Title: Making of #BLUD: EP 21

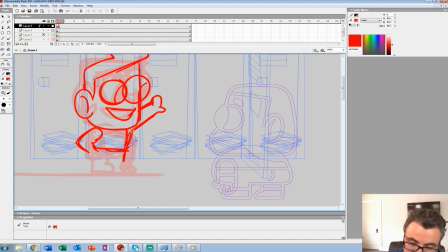12:13 he'll be talking first so then I'll set up his right we're up to the races on that I'll forego the nose a lot of times, especially with these small guys.
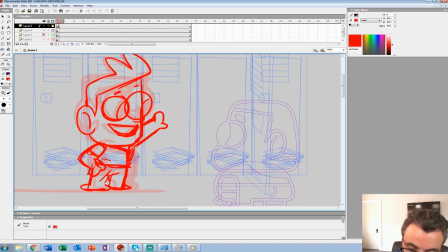12:31 Now if we do a talk version, you'll eventually get a nose in this, but I find it muddies up sort of this bright animation, especially with these kind of character-driven heads that we were trying to make this big canvas for. So maybe I'll
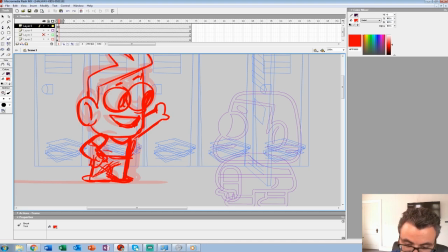12:52 cross his legs or something, maybe lean that way on it, kind of leaning I think.
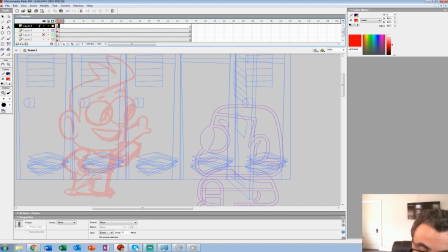13:09 I'll do one more cleaned up version, see I've redlined a lot of these. I just love doing these small characters too,
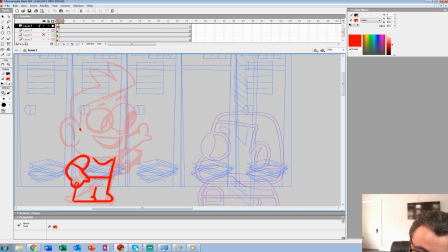13:26 I get so much sort of done with them where if I do the large talking heads for when they actually do speak it takes me a lot longer. Not too concerned with the previous model.
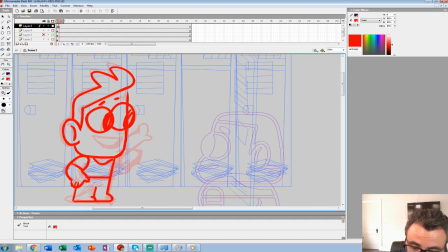13:42 I think the colors will dictate knowing you're going to be talking to this character. Or so we hope so. Hope so. It hasn't seemed to bother anyone yet. And you can see the size of Becky changing all the time.
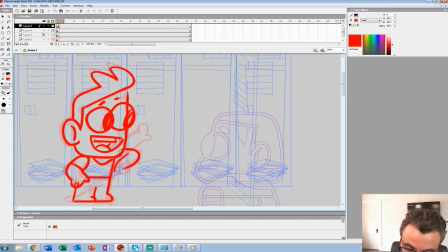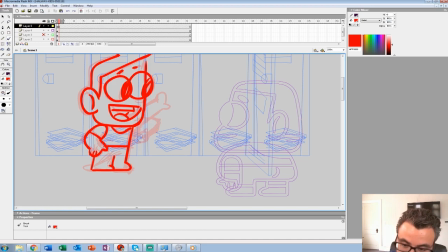14:04 She's just going to be pink and you've got to know that. Maybe I could just have him talking then he'll eventually leave So I'll have his arms out here What's up? Is that the paper kid? Yeah, that's the kid who's nervous about his homework I could even have him if we're gonna continue that story.
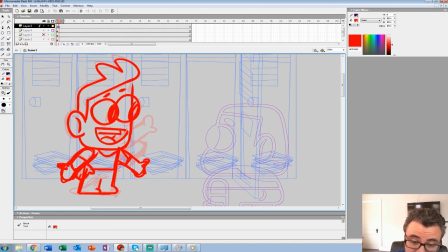14:23 I could have him look nervous Maybe I'll do that. We've got a kid that's sleeping all the time. We've got So that's it, and he's like, oh, where's my arm work, or whatever. So let's clean him up.
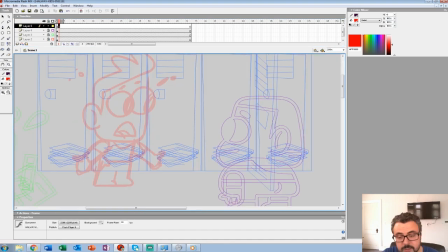14:40 I'll separate the head, sometimes the arms and the body. In this case, I'll separate the arms and the body, because we'll shimmer the body, and I'll show you what a shimmer means.
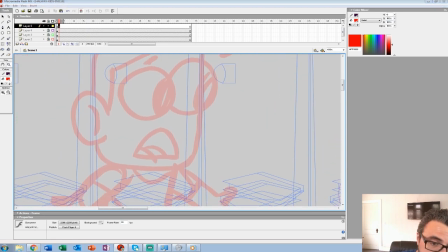14:51 After we leave the head, it's a way to kind of maximize animation while making it look hand-drawn each time.
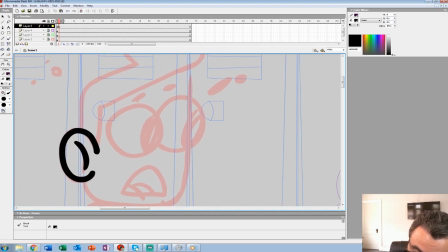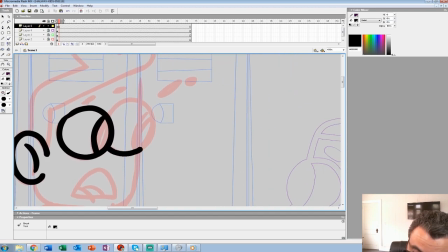So on the bus, this kid was frantically doing homework.
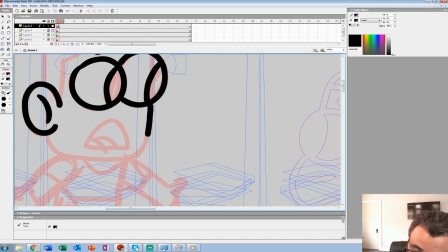15:19 Now, we're in school and my guess is he didn't do it right or he's still well behind and stuff so we're going to have him still being nervous.
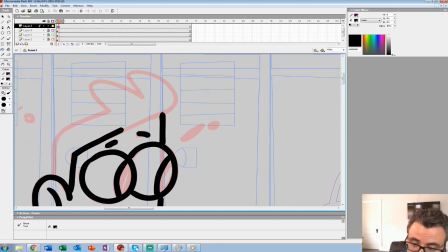15:35 I use the second to last brush in MX2 for these ones.
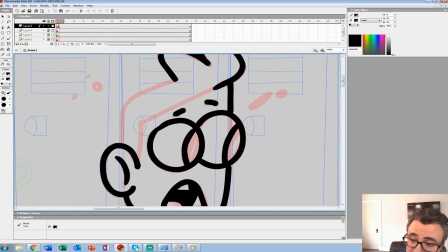15:39 I get a lot more control with a thicker brush actually and it's a little easier on my hands.
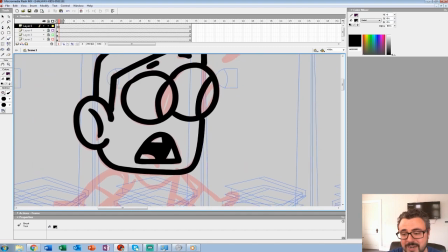15:45 For reasons I can't really explain, when I draw with a thinner brush I seem to press harder.
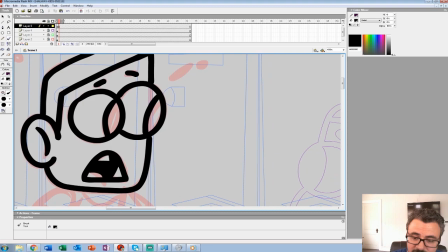15:52 subconsciously, I guess.
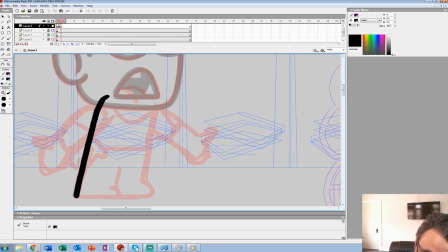15:57 So now I'm going to separate that to the torso. I use shift a lot too, since it's a lot of straight lines. So I'll like shift over there, keep his arms there.
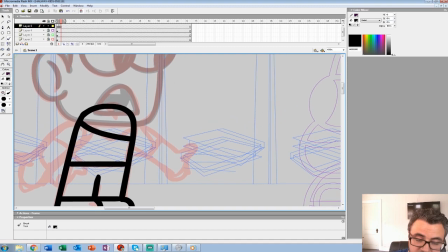16:12 Maybe we'll give a shadow here.
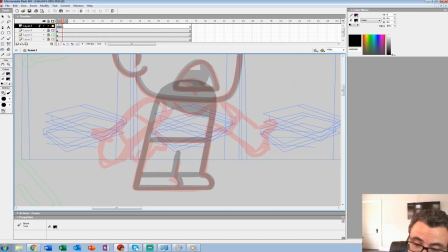16:18 I'll separate the arms too.